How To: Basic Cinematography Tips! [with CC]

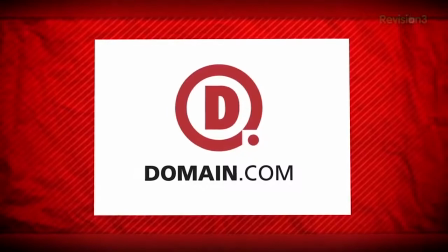0:03 This episode of Film Rights brought to you by Domain.com. Today on Film Right, we get into some basic lighting setups. Basic cinematography. Yeah! Setups. Yeah! Lighting. Whoa! You are so hyper. Yeah!
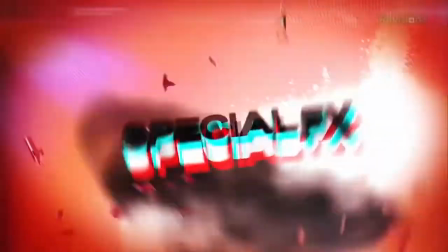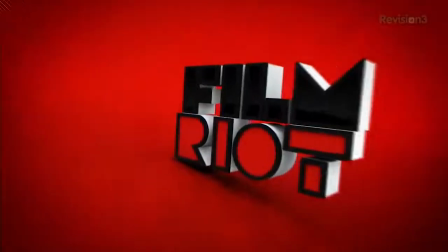Welcome to the Film Riot, the show that takes the mystery out of the effects and techniques, going to some of your favorite Hollywood films. I'm your host, Ryan Conley. That's right. And today we're getting into basically part 3 of our ongoing series about lighting. First we talked about the different types of lights that we have. Then we talked about the effects that you can get from each light on a subject. And now today we're going to get into basic lighting setups, some day stuff, and then some night stuff. So yeah, you know, let's do it. Let's do stuff. Kisses. So we're going to look at 2 setups which are very similar and ones that I made as simple as possible. But before we get started here, I really think that cinematography can't fully be taught. You can learn the basics and start to get some ideas of what other people do, but a lot of it is driven by taste and personal perspective. Very similar to writing, I think, actually. So what I'm going to be showing you are some basic ideas and starting points. From there, it's up to you to get creative and go crazy. First up, nighttime shot.
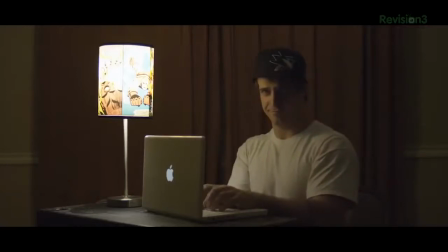1:39 So here we go. Here's our basic scene. We have this guy on his computer at night typing something, or maybe looking at dirty pictures. I hope not. That's perverted. To start us off with this scene, I'm just going to use light from this practical right here, which a practical is a light in a scene that you can actually see inside your actual shot. So right here, the practical would be this lamp on the table. But a practical could be anything, a lamp, a street light, headlights from a car, and so on.
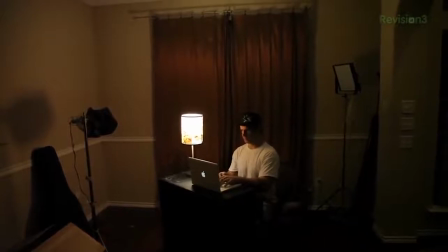2:05 But to start the scene out, I'm going to use this one light that I have available and then build off that. I've heard a lot of great cinematographers say the same. Walk into a location, turn on one light, and build from there. This one light could be a lamp like this, or a window where the sun is shining through. But basically, I'm going to do this to find the motivation for the light, meaning a logical explanation for where the light is coming from within the scene. This isn't a really hard rule, one that has to be hardcore stuck to. It's broken all the time, but it is something to keep in mind. For instance, it might look odd in this scene if a bright green light was hitting the back of our actor's head. Something like this could pull your audience out of the scene because it doesn't make no dang sense. Am I right, Josh? You're so right, Ryan!
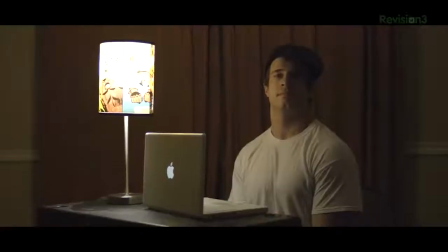2:46 You're so hyper. But for this shot, this practical is not enough.
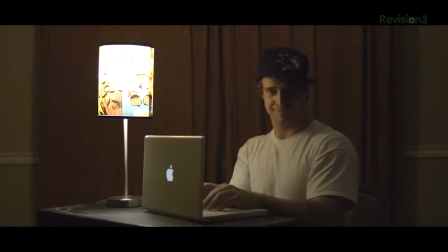2:50 I've had to bump up my ISO way the freak up, and it's just now getting all grainy, and I do not want that. So I will add a light to bring up the intensity of the lamp. So right here I have my can light with a 75-watt bulb, and as you can see,
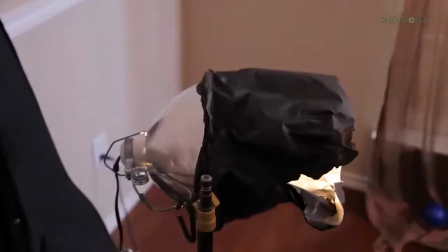3:04 I have my black wrap wrapped around the light to kill spill, as we talked about last week. Who's Spill? What? You killed Spill? Oh, jeez. And now with this added in, I am controlling the light spread a lot better, and I can make much more moody scene action happen.
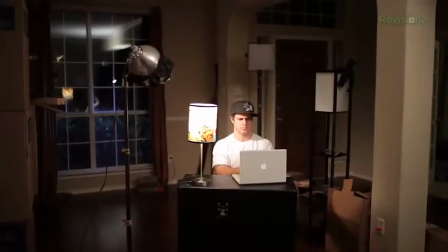3:20 It's like a woman. Oh my goodness. And the can light is just off to the left and hitting Nick at about the same angle that the lamp is. But for me, this shot is a little boring and cheap looking, so the first thing I'm gonna do to add some depth is open the drapes curtains thingies back here.
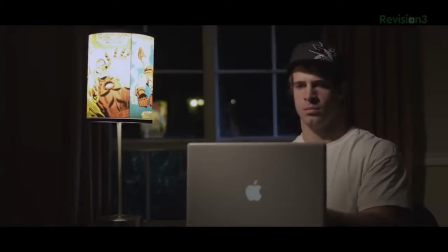3:38 But then I will also add my flow light outside, hitting the window pane, so I can get sort of a moonlight lighty light. Yeah, I know, right? But still, the shot feels a little tighter than I want it to, so I will move my actor away from the wall and use a longer focal distance.
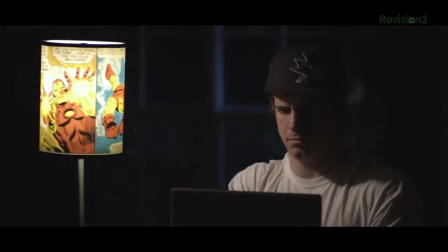3:55 So now I have about the same shot, but my background is much more out of focus,
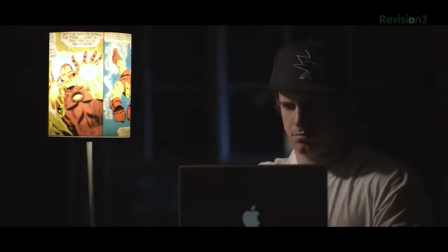3:59 and I'm getting no light spill on the background from the lights I'm using on my actor, since we got a lot more distance happening there, which gives me way more control over my light on the background as well.
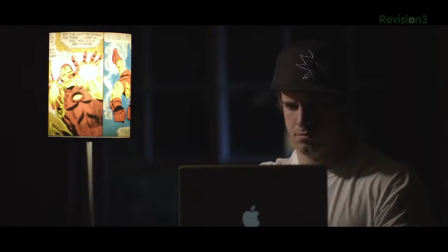4:08 So if I wanted to, I could stop here and have very contrasty noir-ish type image, but that isn't what I want, so I will add some more light. Now the one thing you can do is mess with how much contrast there is in the scene, which I will do this by adding a fill light.
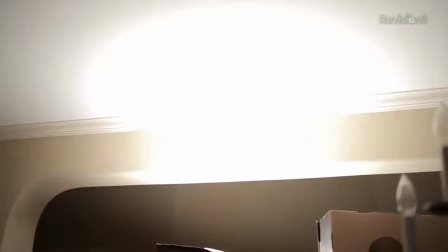4:22 So I'll crack open my little softbox pointed at the ceiling so that the light is reflecting off the ceiling and filling the room. Now I can move the light closer or further away from my actor depending on how much fill I want in the scene. Now introducing this fill and moving it in, we are filling in some of those shadows and bringing up the overall detail in our scene. this is not what I want for the scene. But again, I do want to bring the background up a bit and add some separation between my actor and the background, but I don't want to lose that dark shadow I have on my actor's face.
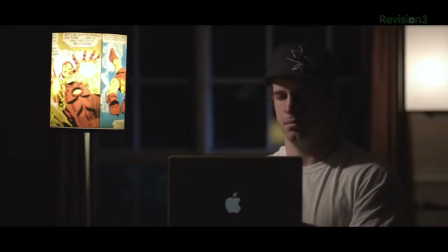4:52 So instead, I will opt to add a second practical into the scene, which will bring up my background just a bit and add some good separation. And now that I have that, I can add a backlight onto my actor, simulating the light that is coming from that second practical.
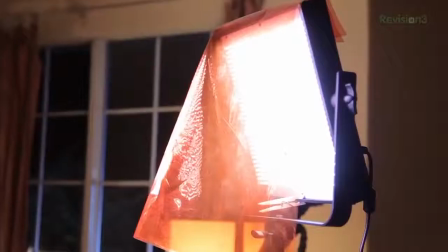5:06 For this, I use my other LED panel and slap some CTO on it, which we also talked about that last week.
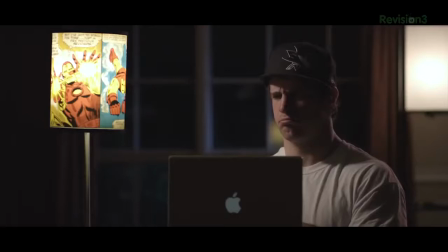5:12 So now I have some good depth to the shot with the window, nice separation on my actor from the background, and I was able to retain the moody look on his face that I wanted. Now, although I could stop here, and I do like how this is looking, I think for this shot, I want to add some detail to the left side of the frame. So to do this, I will add one light in the corner, and since I just wanted a little bit of light, I'm going to grab a desk lamp I have lying around and attach it to whatever is closest,
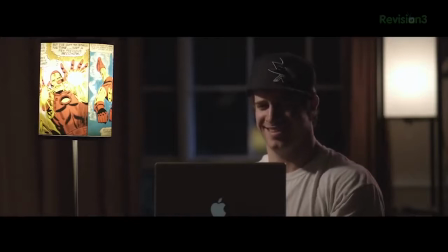5:34 point it at the corner, and there you go. And I'm pretty happy with that look. Now, cinematography isn't just about light. It's about a multitude of other things, including positioning of the actor and the camera. So say I wanted to make this scene feel a bit more intense or mysterious.
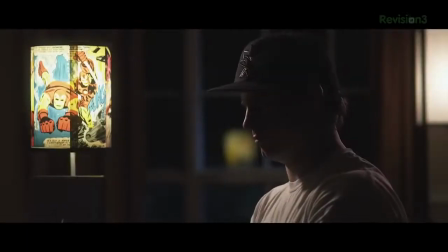5:48 One thing you could do is turn your actor away from us. This way, we're not in there with him visually. We are sort of cut off. Then I can use my key light to rim light him, leaving most of his face in the shadow.
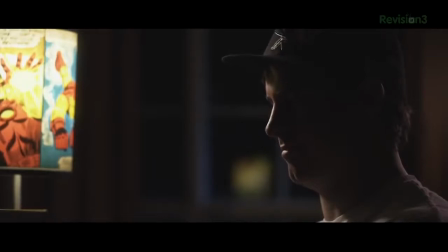6:00 My actor is still nicely defined and separated thanks to all the background work we did, but we have a much more noir-ish type thing going on now.
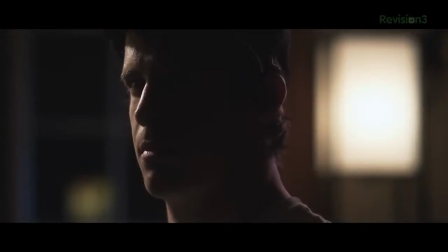6:08 I really love doing this sort of thing, sort of playing with the lack of light sometimes, letting stuff fall into shadows for the right project. Of course, but I think it works really well for me.
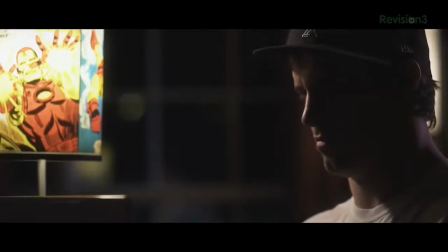6:17 But even with this shot, you can again add some fill light to adjust how much you want as far as detail in the shadows,
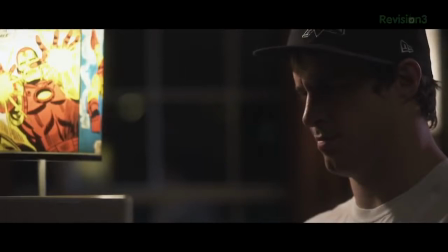6:23 or how much you just want to fall off completely into darkness, or you can front light the actor just a little bit.
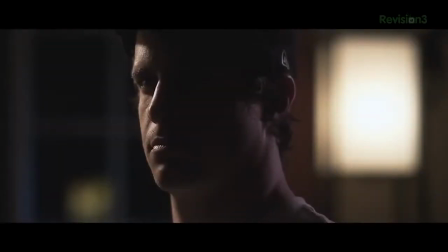6:29 There are so many different things you can do, but there you go, a basic contrasty night shot, and you can already see what I mean about being a taste and preference thing.
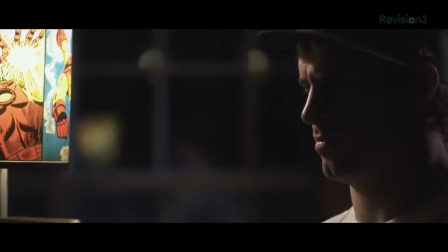6:37 My hope is that this will give you a few ideas to springboard off into your own awesome style. But next up is some daylight shooting, but first, sponsorific, right? Hey, I'm still here. You're If you're like, hey, I want a website, maybe for a blog, a business, or to post Photoshop pictures of you riding on the back of a giant winged dolphin. Oh my god, I want to do that. Yeah. Domain.com is the place for you. I've talked about how I've used Domain for my company and for the website for Tell, and how easy it just made everything.
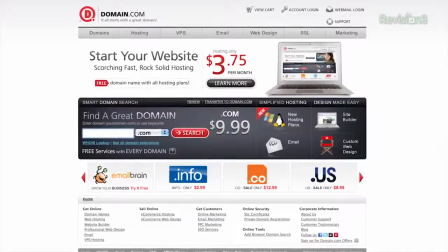7:10 So whether you want to blog, create a website, showcase a portfolio, or set up a new email address at your personal domain, Domain is the best place to go. And the best part is the guys over at Domain.com want to hook you up. You can get 15% off your domain name and web hosting when you use the coupon code FilmRight when you're checking out at Domain.com. And don't forget, last week, we showed the skydiving domain ad with all the green screeny still in it,
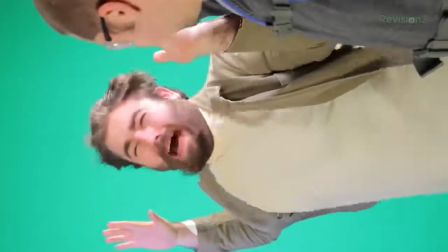7:33 no visual effects, so you guys could download and add your own effects, so then you could possibly have yours shown on the show next week. So if you want to possibly have your version of our ad shown on the show next week, jump over, download, and add it as a video response to that video. We're going to pick the best one and show it next week, and there's already a few really funny ones, so jump on that. And to that I say booyah, and all I can think about is a giant winged dolphin now. So awesome.
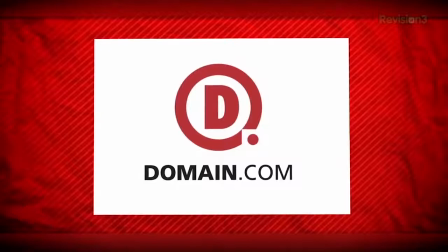7:59 Domain.com. Logo.
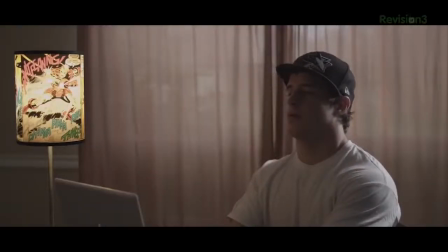8:02 Okay, so now basically I'm jumping into the same shot, but this time during the day, and I've got my white balance set to about 5000K, so I'm letting the outside get a little bit blue, and I'm pulling that tungsten lamp's orange down a bit towards the white area.